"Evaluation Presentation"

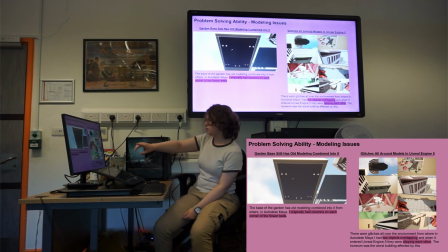And the base of the garden has some old history from when I originally planned for there to be columns at the edge of every garden bed. And there was glitches all over where in Maya 2 objects were overlapping, and when I translated it into Unreal, it just started clipping.
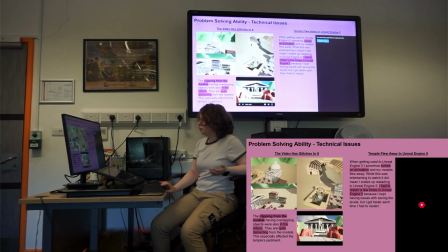And that did end up being in the videos.
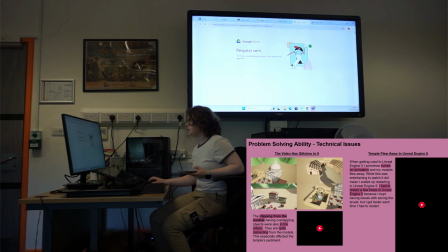And it was really distracting because
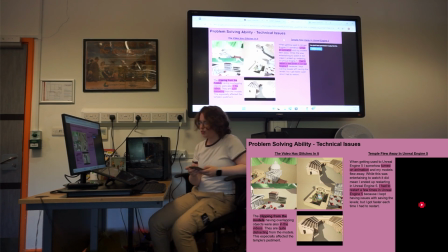it's just really distracting. Now I have to find access for this one. But with
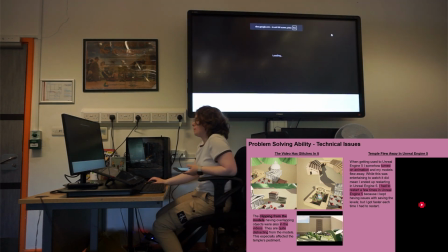okay.
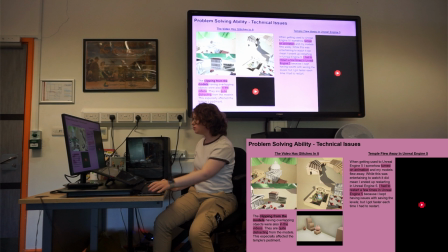Distracting. It's not gonna work, is it? Okay, there we go.
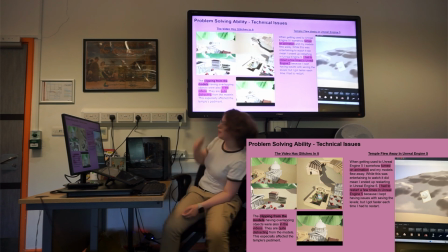It was really entertaining, but I did turn on animation halfway through one of my model makes in Unreal,
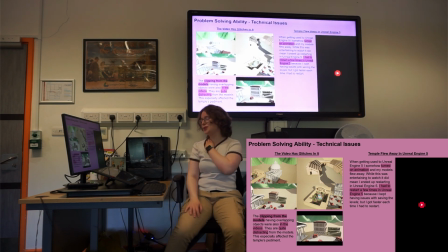and it started flying away, which meant I had to restart the project so many times just because I kept having saving issues and it flying away.
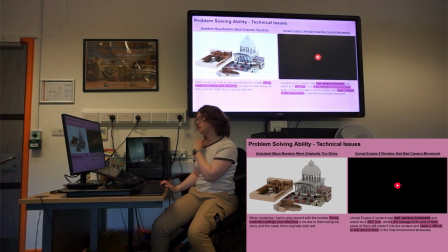And this is another everything looked too shiny when I was rendering it in Maya because of the reflectivity settings,
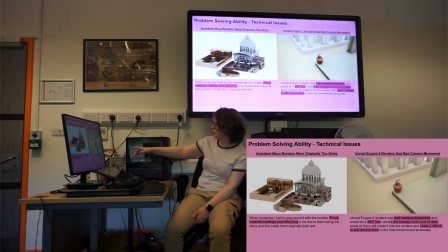and I had bad camera movement when I was making the video, because I normally caught all these in renders,
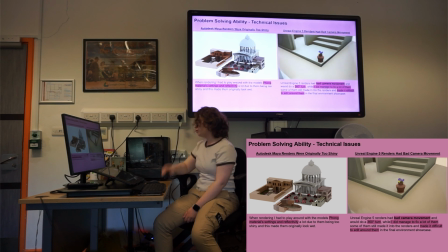but some of them, it made it really difficult to edit around.
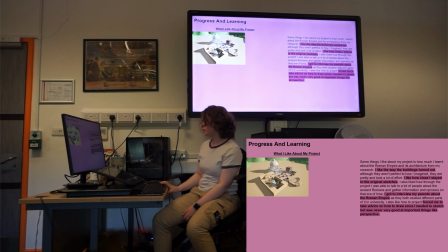What I did like about my project was the way the buildings turn out and how I did stick to my original sketches.
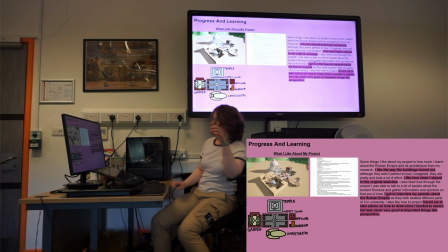And one thing I did like is how much I got to talk about the Roman Empire with the people in my life, such as my parents, because my mum studied the art side in uni, and my dad studied the history and architecture side.
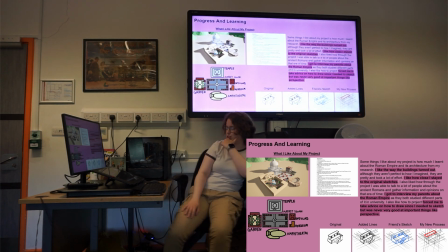And then also, I had to take advice on perspective in my original sketches, because I had never learnt that, and I had to get with it.
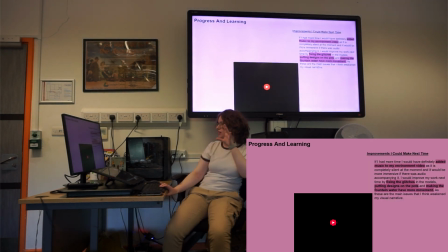If I had more time, I'd definitely add music to my environment video,
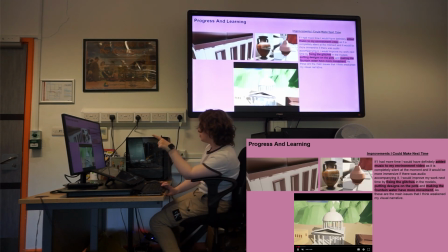and I'd fix the glitches, and I'd put the designs on the pots, and have the fountain make more water.
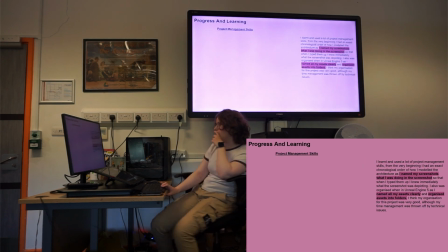That's the main things that have been bugging me about it. Okay, there was 4 softwares.
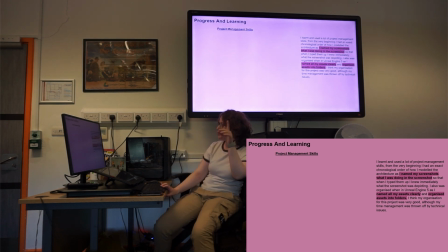No, that's a lie. I'm going too fast. I named my screenshots what I was doing in the screenshots all throughout,
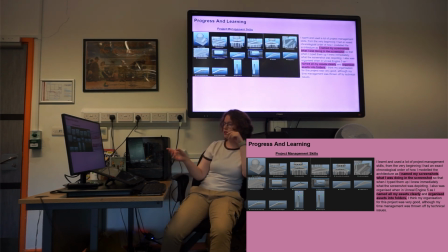so I knew exactly where I was when I was putting them in production log.
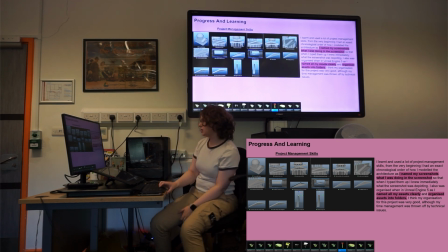I had it all mapped out. I named all my assets clearly, and I organised them all into folders.
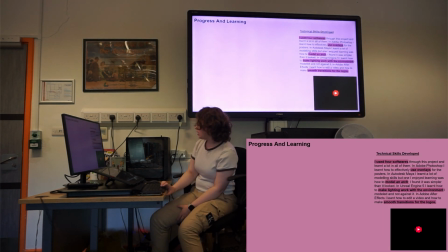And I used 4 softwares.
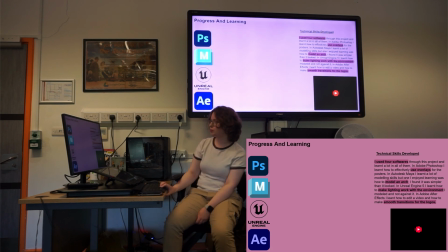In Photoshop, I learned how to properly use overlays and to my advantage.
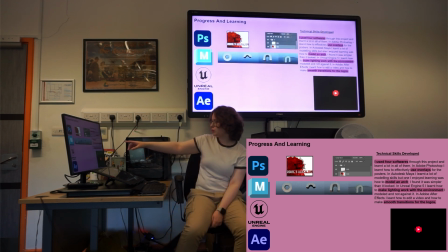In Maya, I learned a nice way to model arches. That was the highlight of Maya.
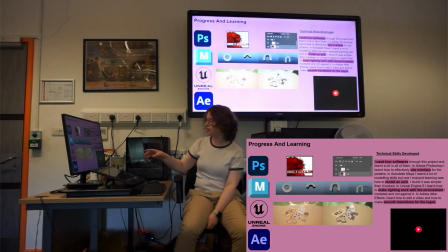And in Unreal, I learned how to make the lighting work for me, because in the first image you can see it all is washed out and everything blends into each other. But when I moved the lighting, it just made everything more detailed and crisp, and you could actually see what was going on.
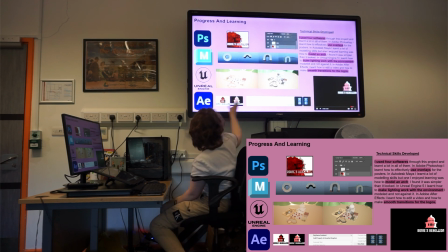And in After Effects, I learned how to make easy use transitions, so it speeds up a little and slows down, so that it's just easy on the eye.
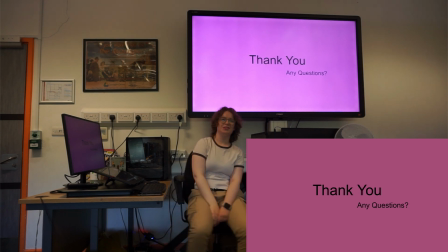Okay, thank you. Any questions? Well done. Gabby, did you breathe at all?